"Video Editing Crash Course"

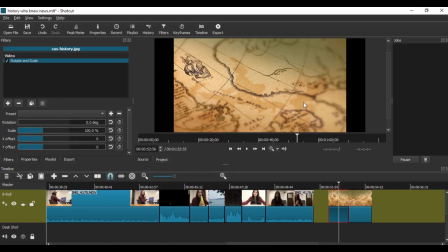2487s
That's another tip I'm gonna emphasize separately outside of the video so that people know about it. But make sure when you're filming things, always try to film horizontally. I know a lot of times we go for vertical, especially if you're using a phone, but horizontal is going to look a lot more professional.
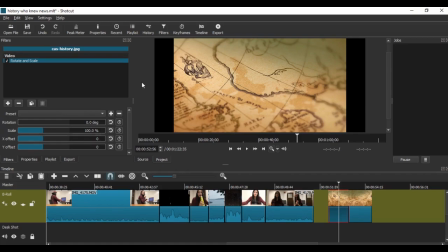2503s
And yes, but if you have vertical, of course, you know, you don't have to scrap those, especially since this is just for class. We have our rotation and our scale things. There's some presets here that you can save. This is actually not with the program. Those are things that I've saved for other videos.
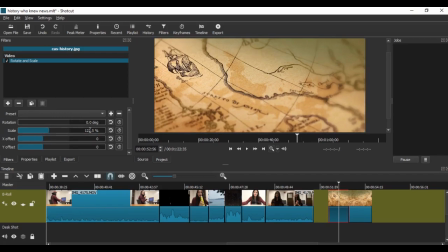2520s
You can rotate here. Scale is what you're going to want. And I'm going to look at that 122.5 degrees. And let's just say I want those exact same proportions for this. I'm going to save this as a preset. I'm going to press plus next to this preset icon. I'm going to name it history. Okay, and now I'm going to click on this.
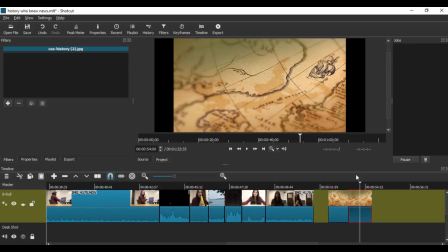2542s
We're going to go over here so we can see what we're doing on this future clip. Plus, let's go to, remind me what it's called, rotate and scale.
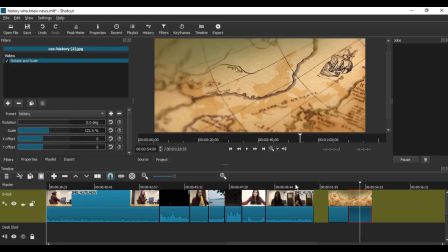2553s
We're going to go to our preset menu, and now we have history, and it's going to look similar, which is super cute.
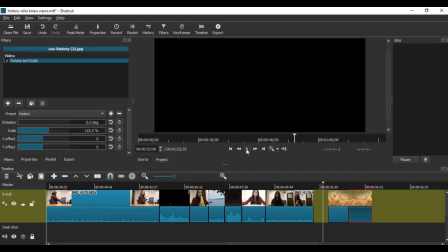2560s
It'll
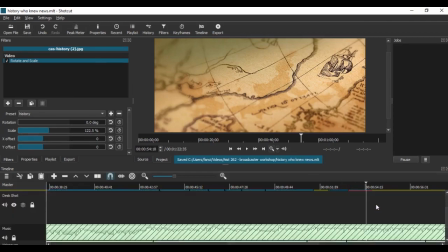2563s
look a lot more seamless, as I've been saying multiple times. For these other parts where you don't have something to match, let's listen to this.
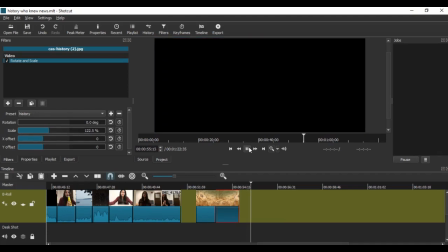2572s
It talks about as you do with history. As you do with history, blah, blah, blah, blah. It's just me talking. You can pretty much just add anything in there.
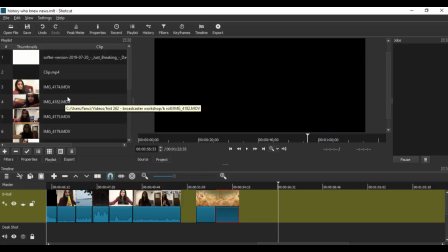2581s
That's why these other parts of your videos, you can always use multiple parts from the same video.
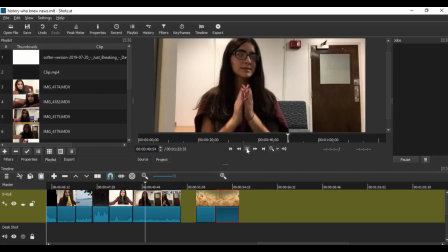2588s
As you can see, I used this part of me just clapping from the end of the interview video that I had put in earlier, but no one would have known that they were connected if I didn't, you know, tell them, because that doesn't matter. And it's also super resourceful if you reuse parts of videos that you've had from before.
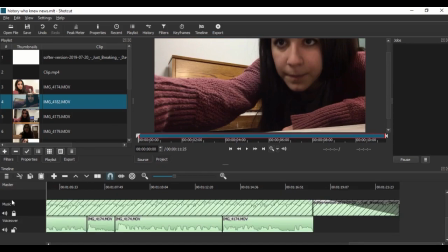2608s
This is another thing that I did while I was paused earlier. As you can see, the music track is a lot shorter, and there's this gray slanted line on it. So if I unlock this and I go here, I cut it off where I wanted the music to stop.
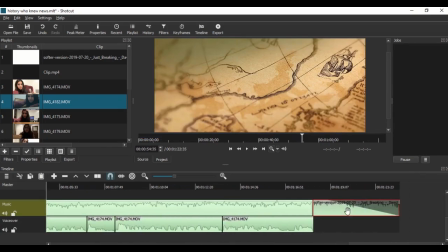2621s
If you click on the music audio track, I split it, but you don't have to.
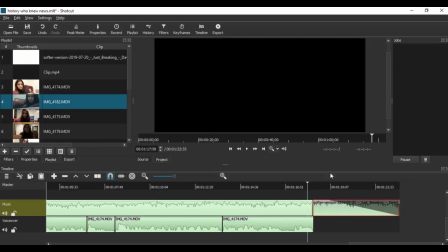2625s
Also, if you don't want this to be jumping back and forth, move your time bar over here, and it should keep you in place here. So I'm clicked here, I went to filters, and I added the fade out audio, which should be, if you go into your audio menu, it'll be in there somewhere.
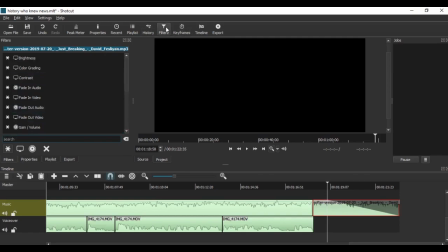2639s
I have it saved because it's very useful. Let's go to, if you click this X, it'll close that menu. And I determined how long I wanted it to fade out for, and then the music's just going to fade out, and that sounds really cool. So if you need that for audio or anything, go ahead and do that.
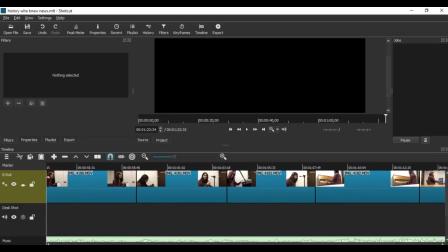2657s
I went ahead and filled in the extra clips, especially since you've seen the intro, you've seen how this is going to end up before I've even seen it as I'm recording this. You know what's going to be plugged in there, and you can definitely look back on that.
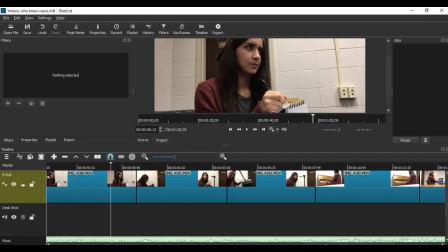2670s
But I went ahead, filled in with each segment that we were talking about, the different things that were being discussed.
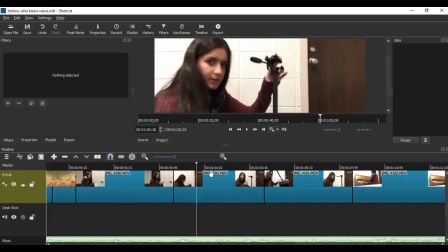2676s
We have here, I split the same clip of me taking apart a tripod and putting it up.
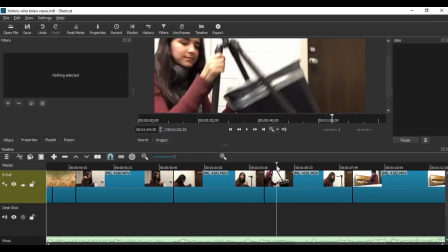2682s
This video right here is the same as this one, but it starts at a different one. or a different point.
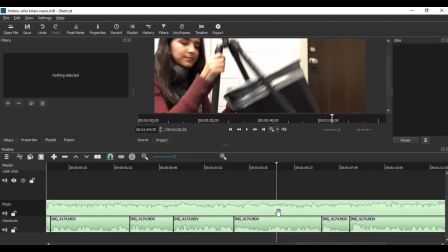2687s
I cut out the middle of it because I talk about how you probably don't need this equipment.
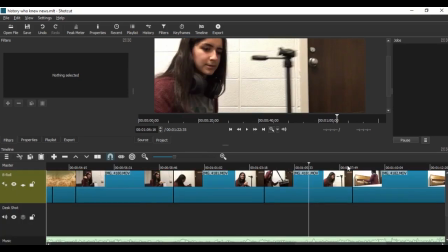2692s
So I wanted to show myself putting the tripod in the trash and then giving a little shake of the head.
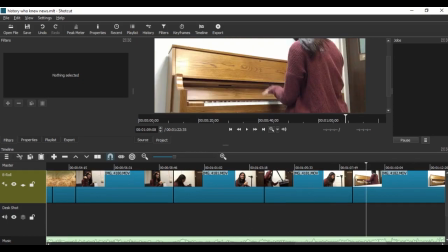2697s
And then we go here for my closing. I'm just playing the piano for a little bit fakely. It's on mute while you're still hearing the voiceover. And then we go here for a nice ending.
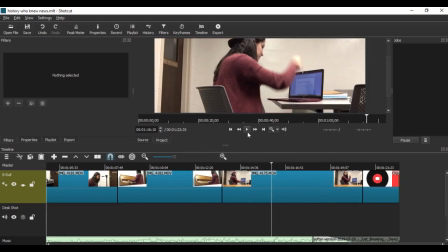2708s
You'll probably have more relevant things, especially with interviews and all that. But this is going to give you a picture of how to put those together. Each one of your videos are going to be completely different, which is the awesome part about it. What I have here is the intro.
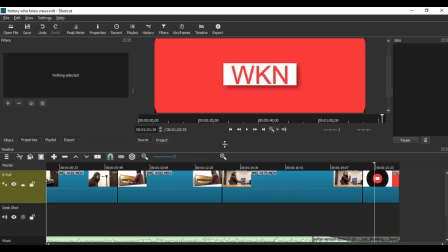2723s
I changed the text to just be the WKN,
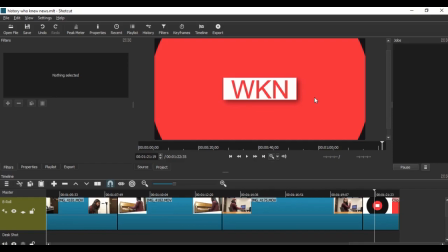2728s
which I think it looks a little bit cleaner even in this simple Arial font. And so I'm going to leave it like that. I kept it in the red.